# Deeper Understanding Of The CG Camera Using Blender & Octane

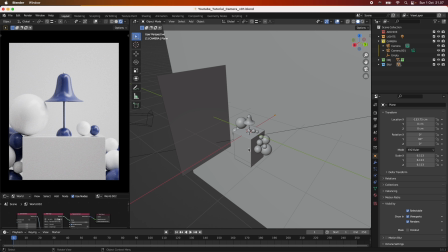[0:00]
Hey everyone, and welcome back to another tutorial.
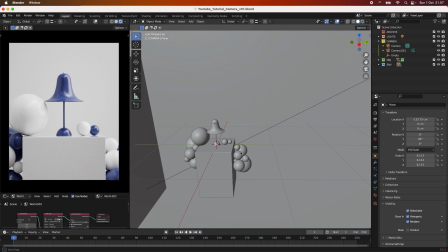[0:02]
Today's tutorial is about the camera, and I want to talk a bit about how I approach the camera's
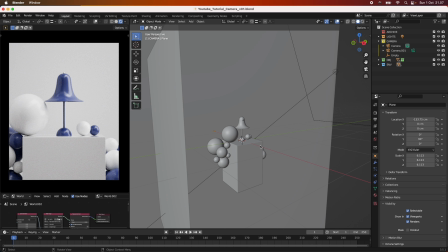[0:11]
setting with the focal length, the aperture, the composition, and so on. So let's just dive straight in. So the case that I have taken today is a product shot.
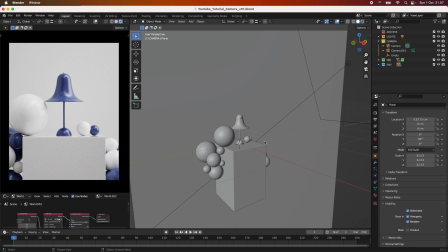[0:27]
So I made this shot here, just a simple setup with a lamp, let's talk about how the camera affects how we view the product itself.
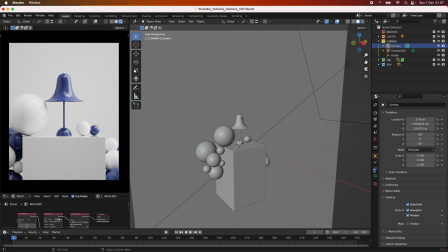[0:41]
So if I go into the camera settings and into our camera, let me just take this one up. You can see the first options that we have up here is the lens option here.
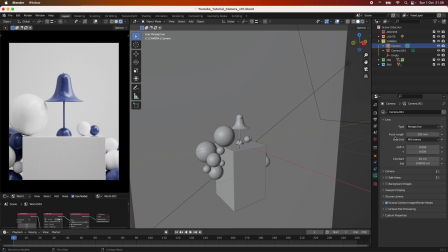[0:54]
And what this determines is things such as the focal length and also the perspective type. So right now it is set to perspective, and that's kind of like a neutral, normal way of seeing
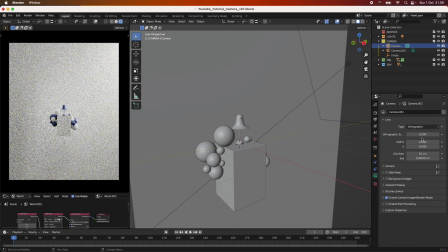[1:11]
what the camera sees. We can also use like this orthographic view here, and it will be much more, if I just dial this one in,
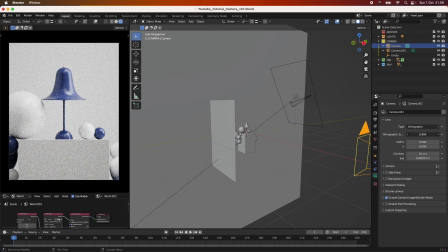[1:20]
it will be more sort of like graphic and more, it's not that realistic, but it can be used in, more like graphic design stuff. I have seen it be used quite a lot, but I want to stay with like the realistic results,
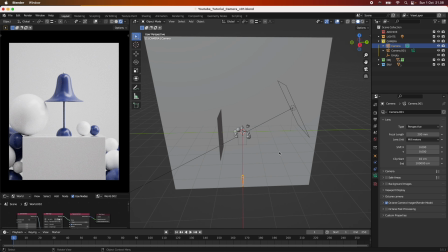[1:40]
and especially for these types of shots, I think the perspective type works well. But you can experiment with it yourself. Sometimes the orthographic view can be quite nice as well.
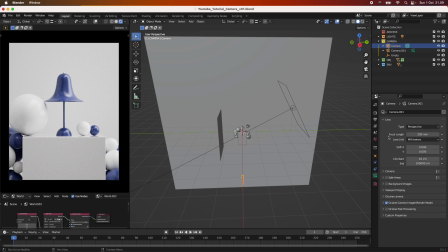[1:55]
But the important thing here under our lens is the focal length settings. So I have set the focal length to 200 millimeter, and the reason for that is that it's quite a nice focal length when doing product shots.
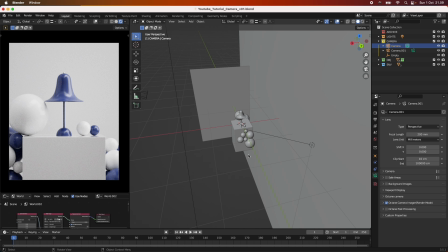[2:14]
And I come from like a photography background, and I normally tend to use a higher valued focal length when doing product shots. And the reason for that is that, first of all, when the focal length is this high, it does not distort the image.
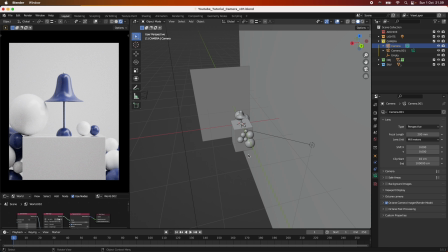[2:33]
And we'll show you just in a bit how the focal length can affect the distortion of the image. But this high focal length sort of compresses the scene together, so we can, we have this scene here,
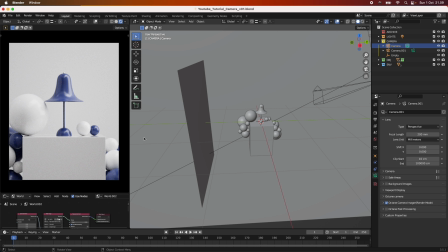[2:52]
but because of the way that lenses work and focal length work, we have sort of like a more compressed view of our scene here. So we can fit even more of our scene into the frame and not,
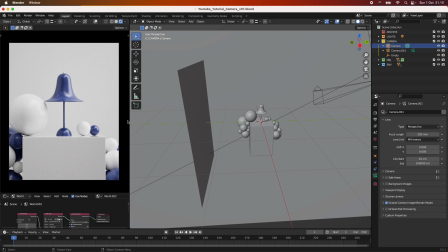[3:08]
lose any details and things from the scene. Like a typical focal length in photography is the like nifty 50, it's called, is the just the standard 50 millimeter lens.
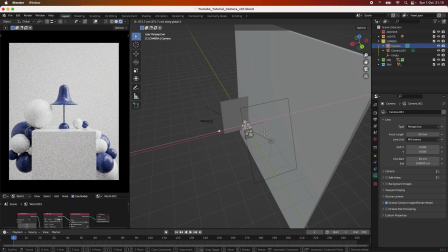[3:23]
And this is something that, can be used for every case, you might have. As you can see here, compared to the 200 millimeter lens, it's kind of a bit more distorted.
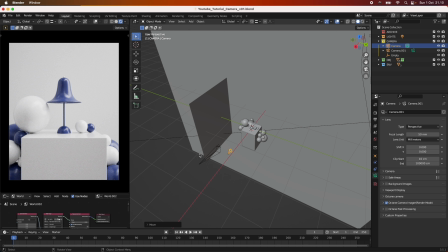[3:37]
It's not that it seems, unrealistic or weird or anything like that, but you can kind of tell that there's something off compared to the other image that we had. We see more of this area here,
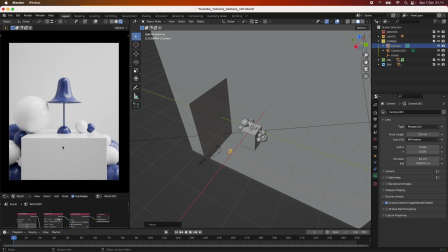[3:56]
the plane where the lamp is on, where we saw it more, we saw less of it on the 200 millimeter lens.